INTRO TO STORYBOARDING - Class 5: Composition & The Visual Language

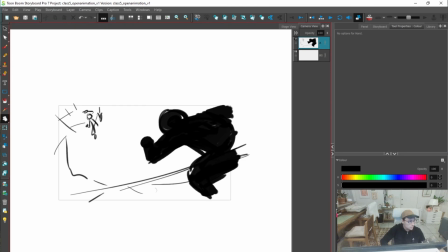Cool. Let's look at some movement. Yes. Movement.
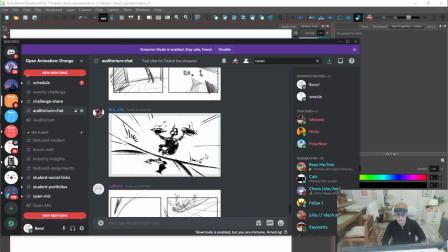There's movement. Things are moving.
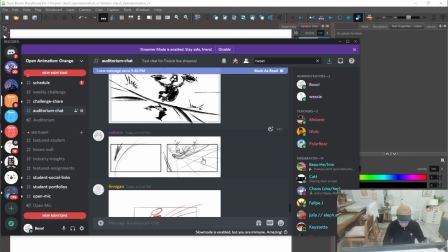Yeah, you can use these visual, like you can use line, you can even use tone, you can use, yeah,
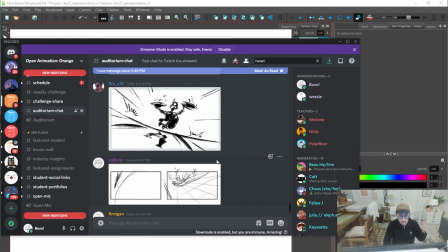you can use all of these visual elements to create a sense of movement.
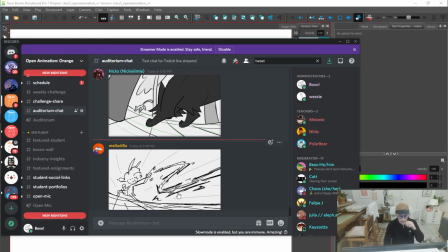And that can really, really help your image. That can really, really help, right, like, create that feeling that you might want the viewer to feel.
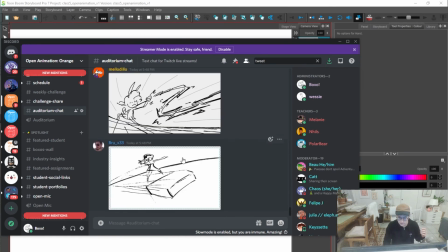There's a sense of movement here. There's a sense of movement here. Yes.
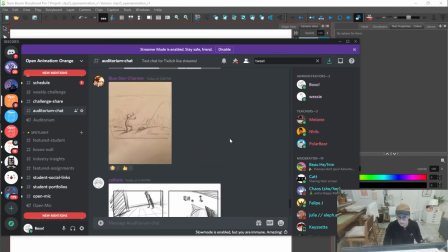Move. Of motion. All right.
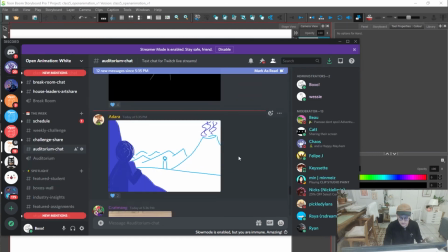Let's look at White Server. Cool. Yeah.
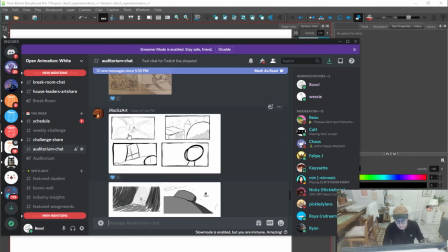These lines, this is creating a sense of like I'm moving into this.
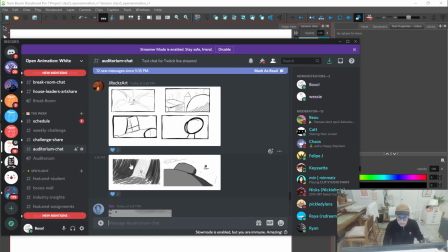I'm moving. My eye is moving towards what you want me to move towards.
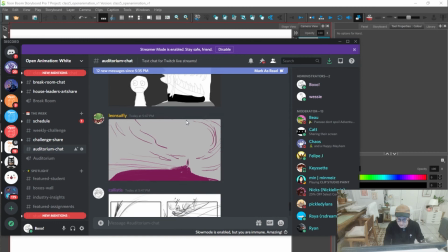Cool. Yes. Yes. Yes. Movement. These lines are directing me and creating a sense of like, oh right. I visually want to move my eyes to this space. Yes.
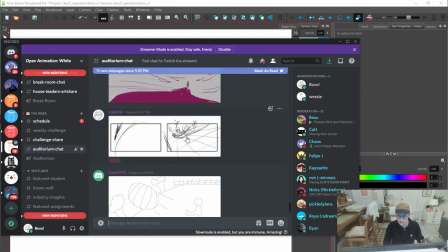Yes.
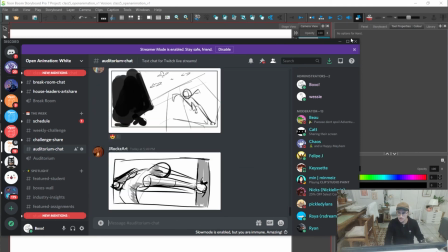Awesome. Awesome. Okay, last one.
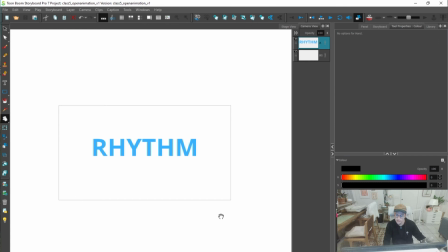We're gonna talk about, it's maybe very similar, but right. It's rhythm. Rhythm mainly talked about in music, right? But it's super prevalent in the visual space too.
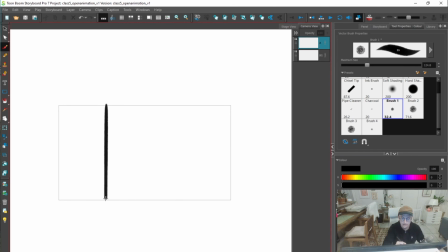And that rhythm, right? Like if we
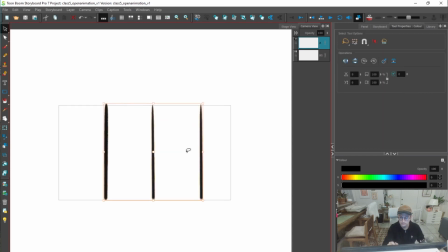start doing this, right? This is an even rhythm, right?
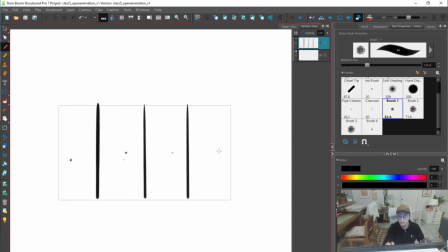Don't. But let's move these closer.
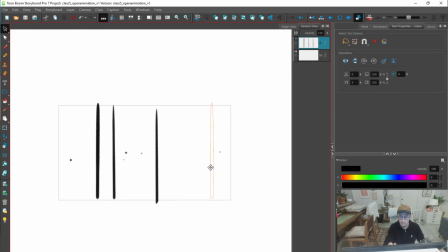And then this one maybe further out, and then like let's put this one over here.
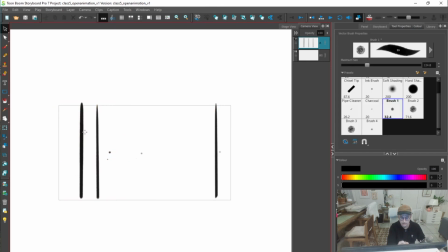So this kind of rhythm is like, ooh, we've got these two lines that are closer together.
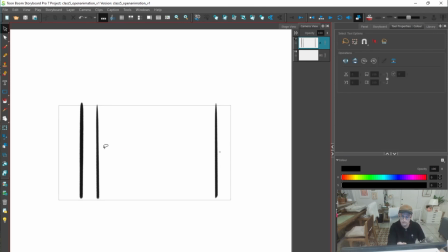Dum dum dum dum dum dum dum dum dum. And there's like a rhythm to this kind of composition, right?
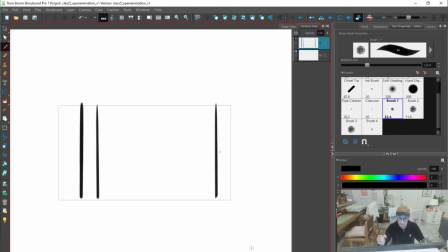Whereas if we go back, this is a consistent rhythm, right? We're going dum dum dum dum dum.
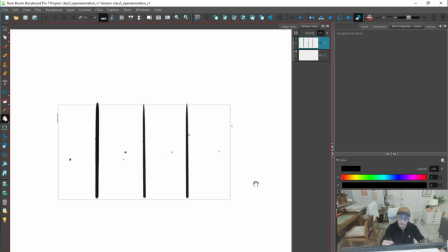And there, yeah, like our eye is actually creating a sense of and maybe the space of these images is creating that sense of rhythm. And then I think another way to think about rhythm is, okay,
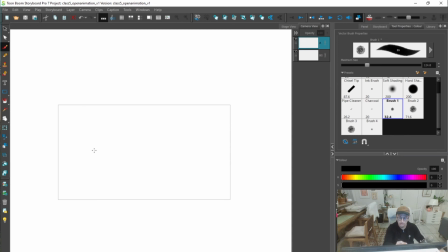so one is like the rhythm kind of can be repeating elements. Hey, if there's chaos, visual jazz, and then boom.
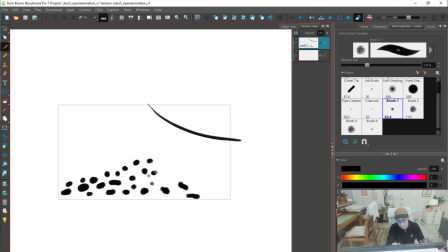Like, that's a sense of rhythm. Like, there's a sense of rhythm in this image, which is super weird, and it's musical. Visual jazz, I think probably rhythm. That if there's any point where like this that saying is gonna work, it's probably here.
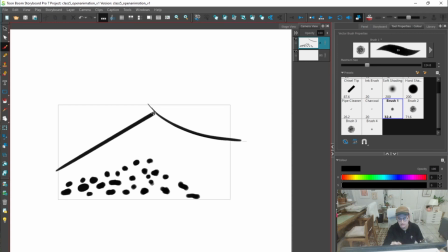Boom. And then let's kill this composition. Wah, wah, wah. And like, now this is, oh man, you're just adding uniformity, and now it kind of just kills the composition.
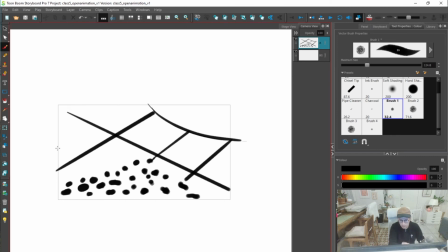It kills the fun, kills the jazz. But maybe that's what we want. You know, maybe we want people to feel
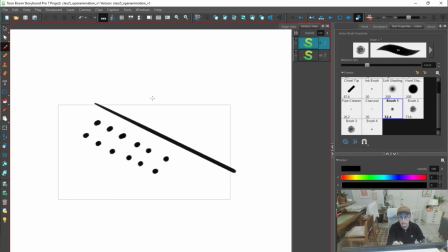that consistent sense of rhythm.
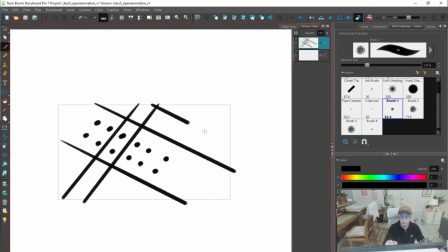That uniformity. That's a rhythm too. Oh right.
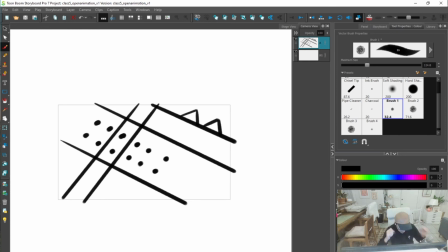Hey, somebody's mentioning like Dutch angles, and us being introduced to the idea of, yeah,
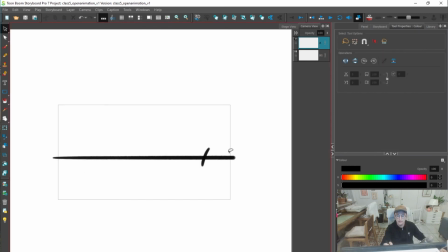we have a horizon line, and then what happens if we kind of rotate the camera? That's usually called a Dutch angle, where it's like the horizon line is slightly off,
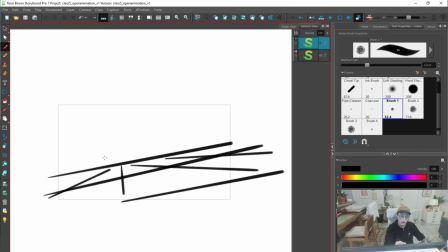and creating that sense of angle, and usually that's just creating a sense of movement, where this person is moving, it's actually moving up the hill, right?
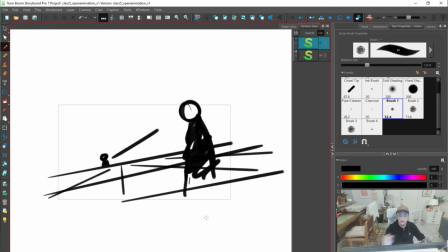It's like, oh my gosh, it's harder to run this way, but it would be faster, like going this way, but him running this way would be faster, right?
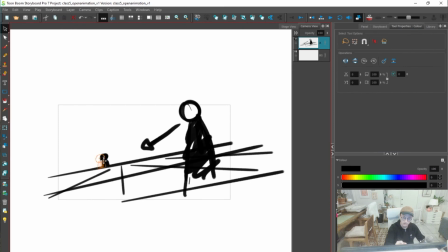Like it's going downhill.
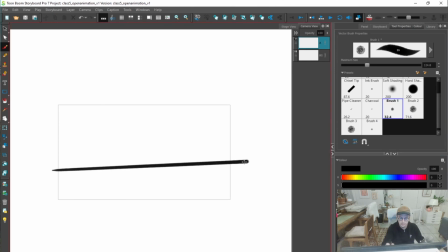You'll hear in film a good amount is like Dutch angle, which is, yeah, just adding some angle to your composition, so that it can create this sense of movement using these visual language things.
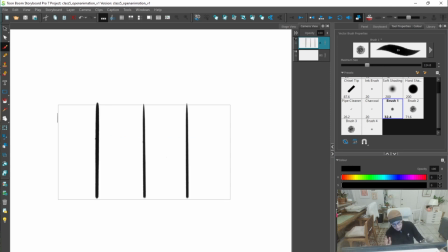Going back to rhythm, let's kind of combine all of these things, and really, when thinking about rhythm, when thinking about line, when thinking about movement, when thinking about tone, shape, yeah, and space,
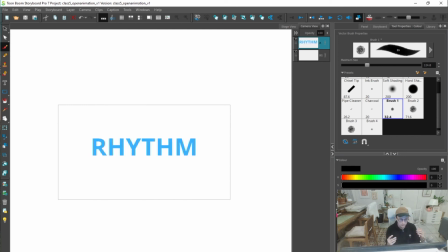let's combine it all kind of in a space of rhythm and play some visual jazz. Last time, 5 minutes of visual jazz. I don't care if there's any copyright. I'm playing jazz.
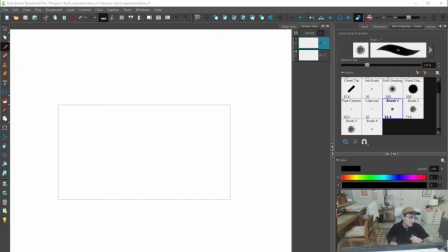You don't believe in I do well, like salads and scrambled eggs. That's the Frasier song. This is more light jazz.
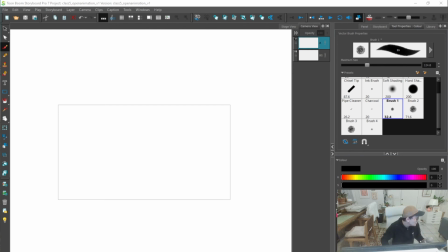This is more of a cocktail-y jazz. Huh? Nah, man, I want some like ba ba ba ba ba. But yeah, this is maybe if I'm drawing this kind of feeling, maybe a bit of like, ooh.
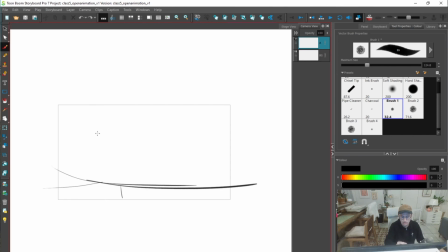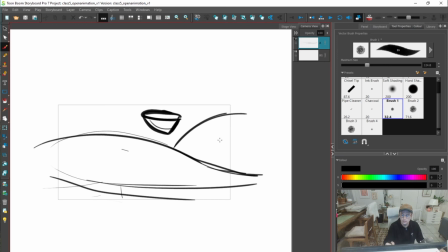I think that this is, wow, this two butt, it's a butt. I'm making a butt.
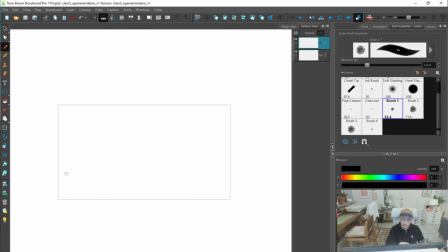Yeah, really, hey, for people that are just doing this exercise kind of for the first time too, like start overlapping shapes. So the idea of, hey, this is a shape, and then let's put a line here, and then something's in the background, and then let's
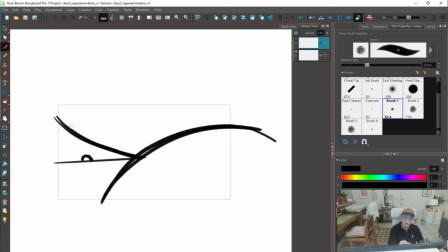create this curve, and then hey, let's maybe put something else kind of in the
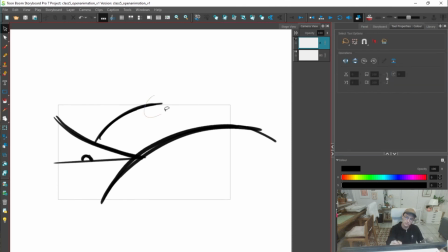creating a sense of depth.
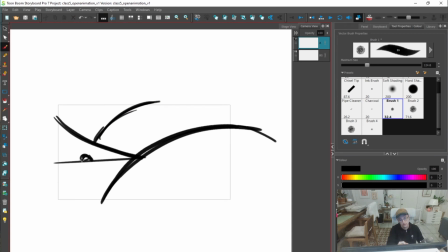Yeah, like overlapping shapes I think is super
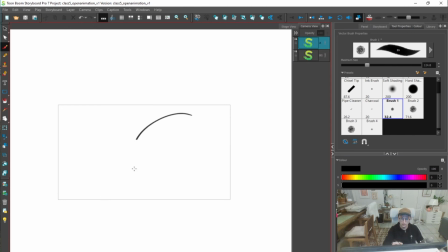helpful for people who are just starting to board, is doing this exercise and starting to play with overlap.